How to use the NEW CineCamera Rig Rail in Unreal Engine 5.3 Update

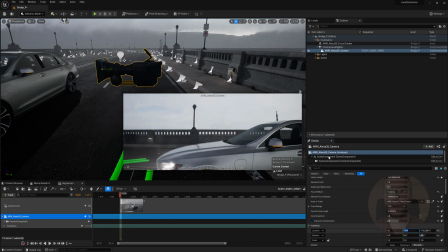4:08 So we're going to move the camera forward slightly to get a more realistic pan.
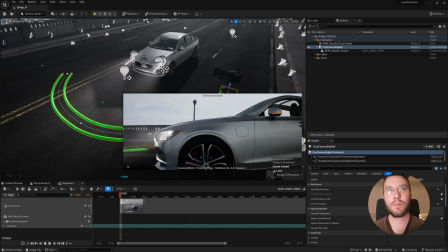4:16 You can toggle the show rail on and off here. And then we also have the display heat map on and off here.
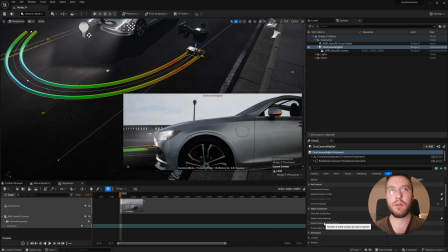4:24 Below that we have the speed sample count per segment, which is basically the resolution of the sample count.
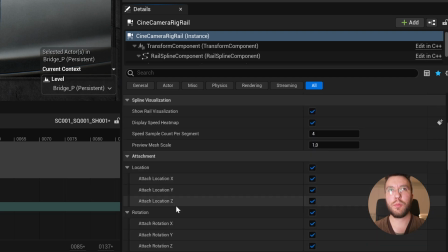4:32 Then you can lock and unlock transforms and rotations on the X, Y and Z axis.
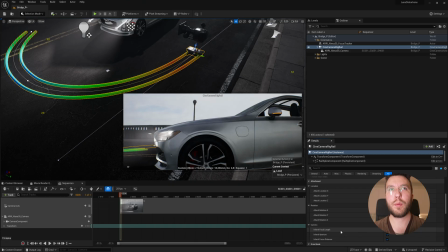4:38 And then you can also inherit the focal length, aperture and focus distance based on the dolly position of the track.
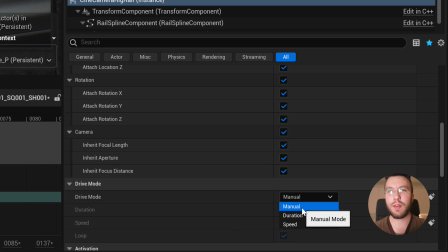4:46 So this is one of my favorite new features, is that you can automate the dolly position of the track using a number of drive modes.
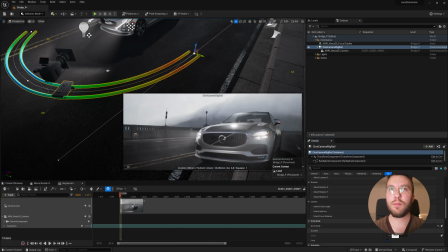4:54 So if you choose duration, it will complete the dolly track given the duration time here, regardless of how long it is.
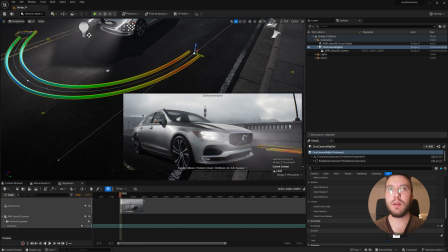5:02 So let's say that we want to go from A to B in a period of 20 seconds.
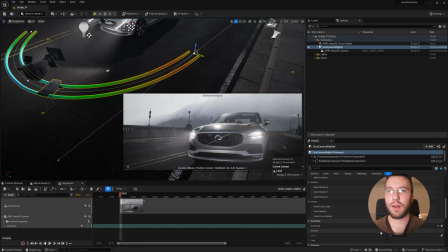5:07 Then the dolly will automatically move,
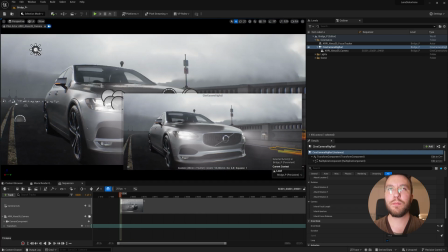5:12 spreading out the speed to make sure that it completes in that time. You can also choose to have it looping or not looping, which is kind of cool.
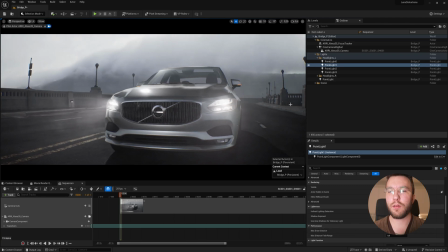5:21 Since the camera is naturally pivoting around the bend of the dolly track, you can see that it pans kind of quickly here, which is not very pleasant.
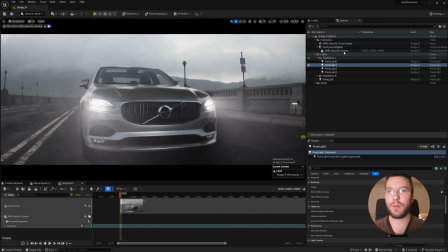5:29 So that's why we have the empty actor, which I showed before.
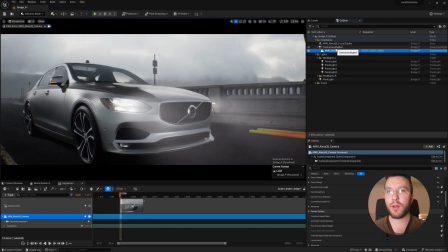5:32 We can use this kind of like a camera operator that will automatically look at this actor.
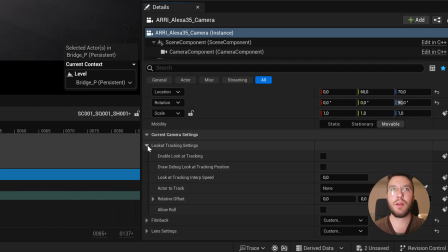5:38 So let's go into the CineCamera and then find the look at tracking settings. Here we will enable look at the tracking and then select the actor we want to track. In this case, I've renamed my empty actor to Arri Alexa 35 Focus Tracker.
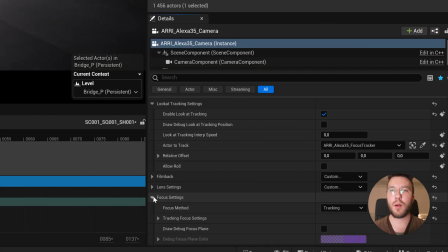5:58 And if you want, you can also have the camera automatically track the focus of this actor. It's a lot easier to move this actor around than having two different values to manipulate.
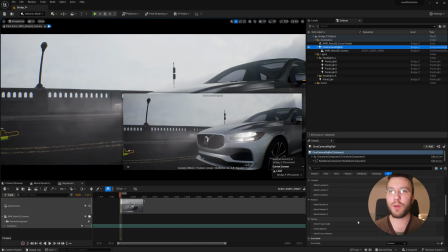6:11 So I can highly recommend a workflow like this. The other drive mode that we have at our disposal now is the speed drive mode.
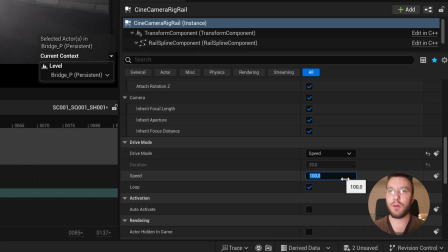6:20 This will complete the track based on the input speed. Very nice.
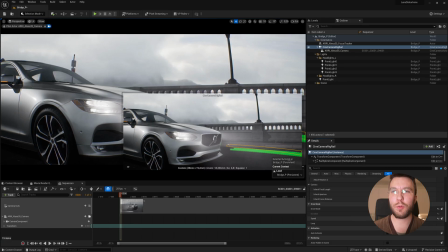6:25 So let's change the speed to a constant speed of 5. And this will create like a kind of slow-mo matrix shot feeling.
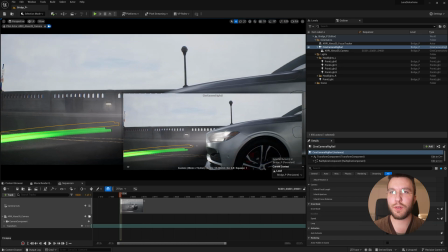6:34 You can then of course keyframe these values in the sequencer also to get exactly the camera movement that you're looking for.
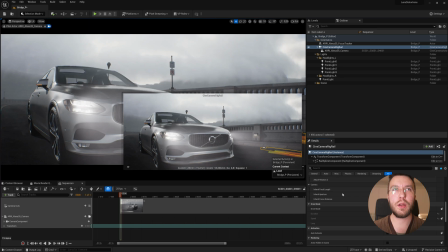6:42 And then of course we also have the old way of doing it by changing the current position of the track.
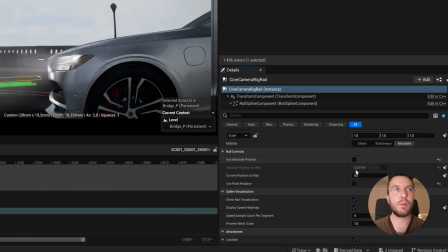6:49 So let's jump to the first frame of the track,
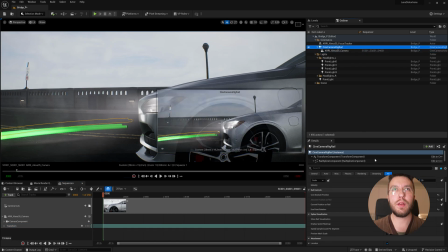6:53 insert a keyframe of the current position on the rail
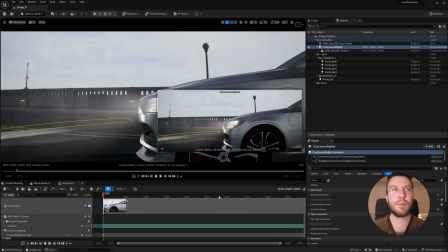6:59 at 0%, and then jump to the end of the track,
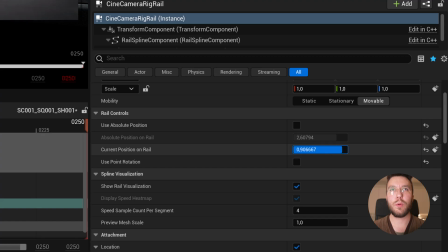7:04 change the position to 100% or 1 in this case,
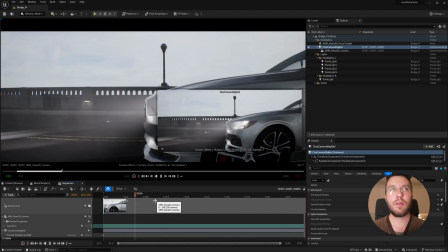7:09 and then add a new keyframe, and the dolly will move based on our keyframe speed and distance.
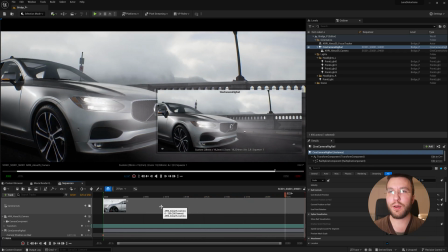7:17 Very nice. And I think it's a really fun way of creating cinematic shots using a dolly like this.
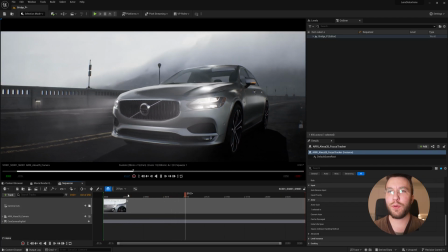7:23 It will make you think more like a DP
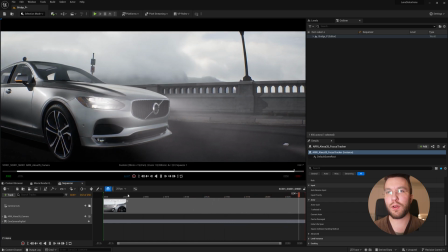7:26 and use the limitations of what a real life dolly would have instead of creating digital movements that makes no sense.
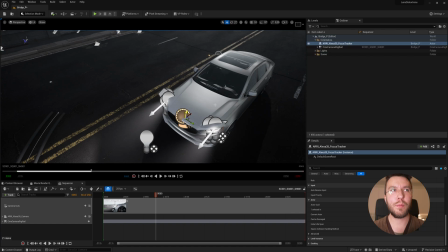7:34 And we can also drag down the empty actor that we use for focus here, then keyframe the position and have the camera look at the empty actor.
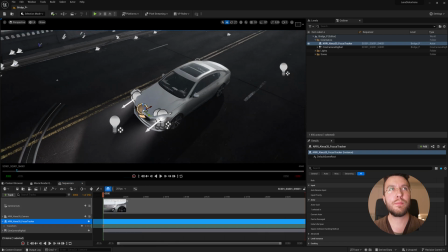7:46 And then let's move forward in time and change the position of the empty actor
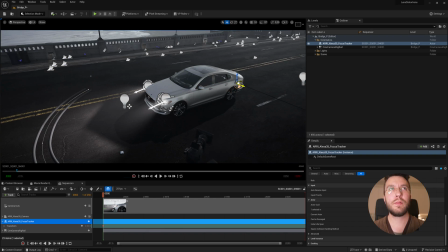7:52 to the rear of the car here. And then insert a keyframe. Move forward in time. And move our empty focused actor to the front of the car.
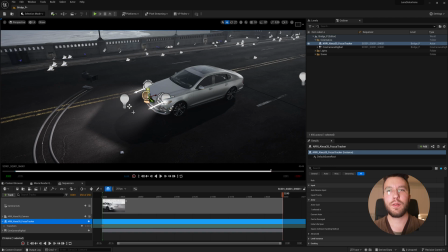8:11 And have it transition in a really cool way. Nice.